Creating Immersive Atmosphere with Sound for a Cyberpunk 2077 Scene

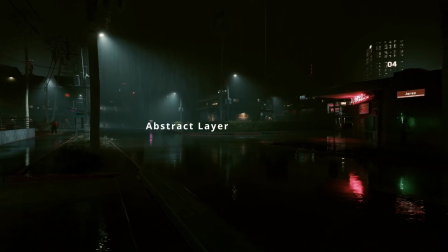Hi, I'm Lucas, composer and sound designer, and today I'm gonna make the sound design for this rainy cyberpunk scene.
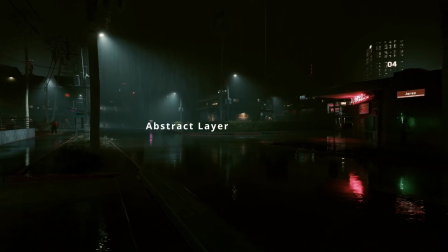So let's jump right in and start with the setup. First, I'm opening the movie in Logic.
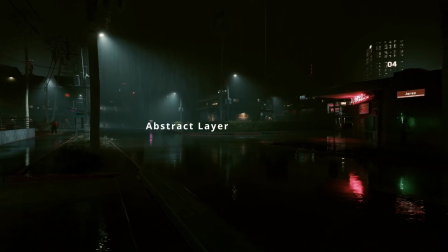For these small projects, I don't really need a template because we will only need a small amount of tracks. Let's look at the scene again without any sound at all and determine what we think is needed to bring the scene to life.
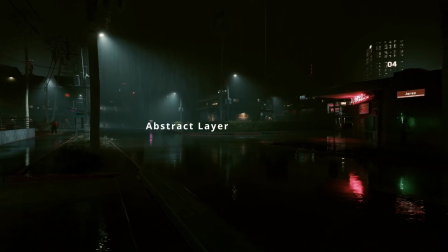First off, we need atmosphere. This will consist of rain, maybe distant traffic, and a bit of neon buzzing sounds.
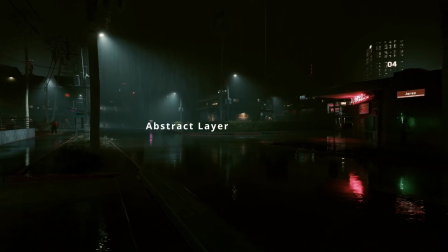Second, footsteps. There are two people walking. This will make it feel more real.
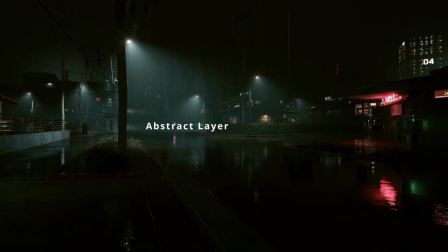And third, the abstract layer. I think we will need that to get a bit more of the cyberpunk vibe.
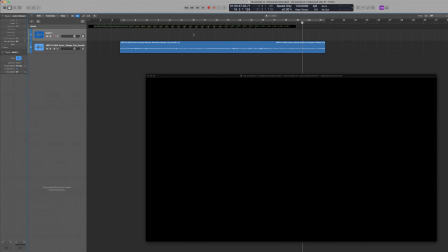So I found some ambient recordings in my library which suit this scene quite well.
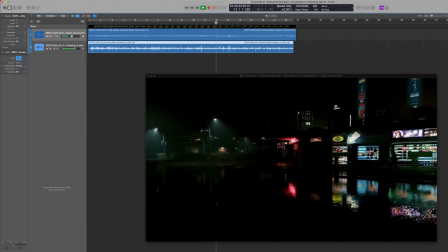Most of them are recordings of rain in different places, which we will combine to make them fit the scene. This is a really generic one. Maybe you can think of it like a filler.
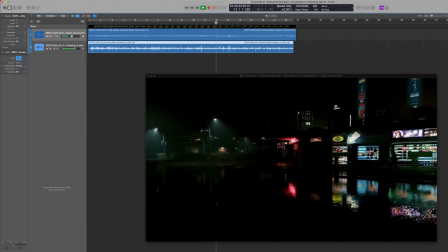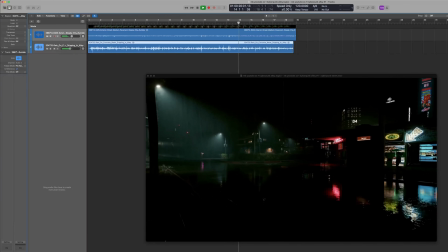This one sounds really different.
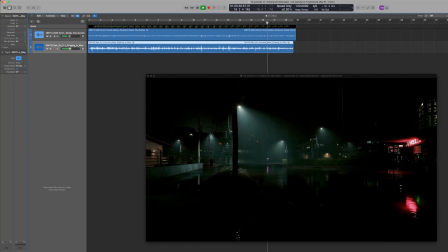It is more narrow and kind of pokes out, so it might be good to attach it to a real area,
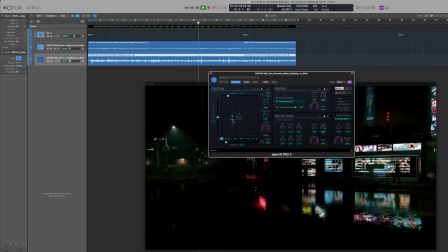for which I'm using the DVR Pro plugin. But any binaural panel will work, of course. So with the track in latch mode, I record the automation, nothing really fancy,
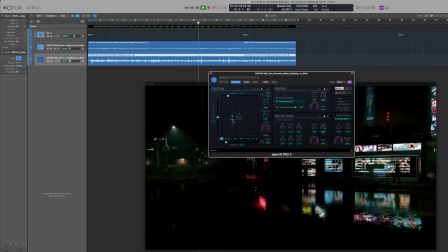but it already puts us more into the scene, rather than it just being in front of us. Oh, and to really hear this stuff, I recommend listening with headphones.
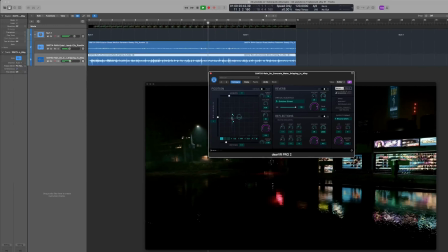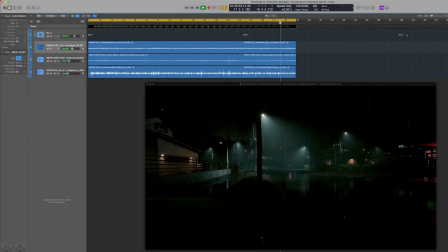As you can see in the footage, it is not just raining, it is actually pouring.
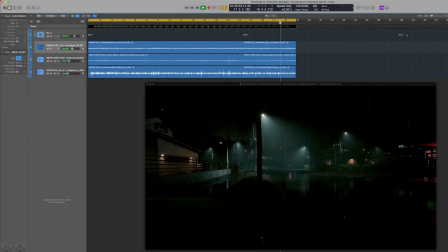So let's drag more rain sounds into the project. It gives us a bit more depth and space. This sounds a bit closer than the filler and has less traffic.
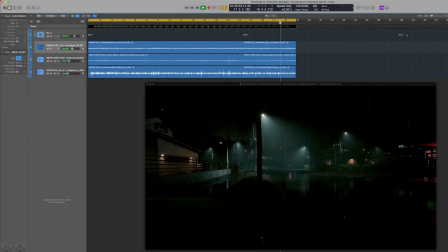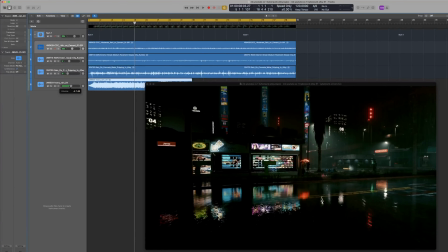The next layer for the atmosphere is about heavy rain. I think that will be the last one.
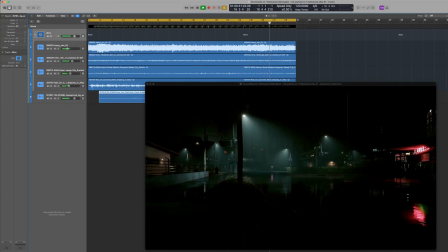Because the low end is a bit distracting and it contains an air vent sound which is really close, I put it a bit more distant with the use of a high pass filter.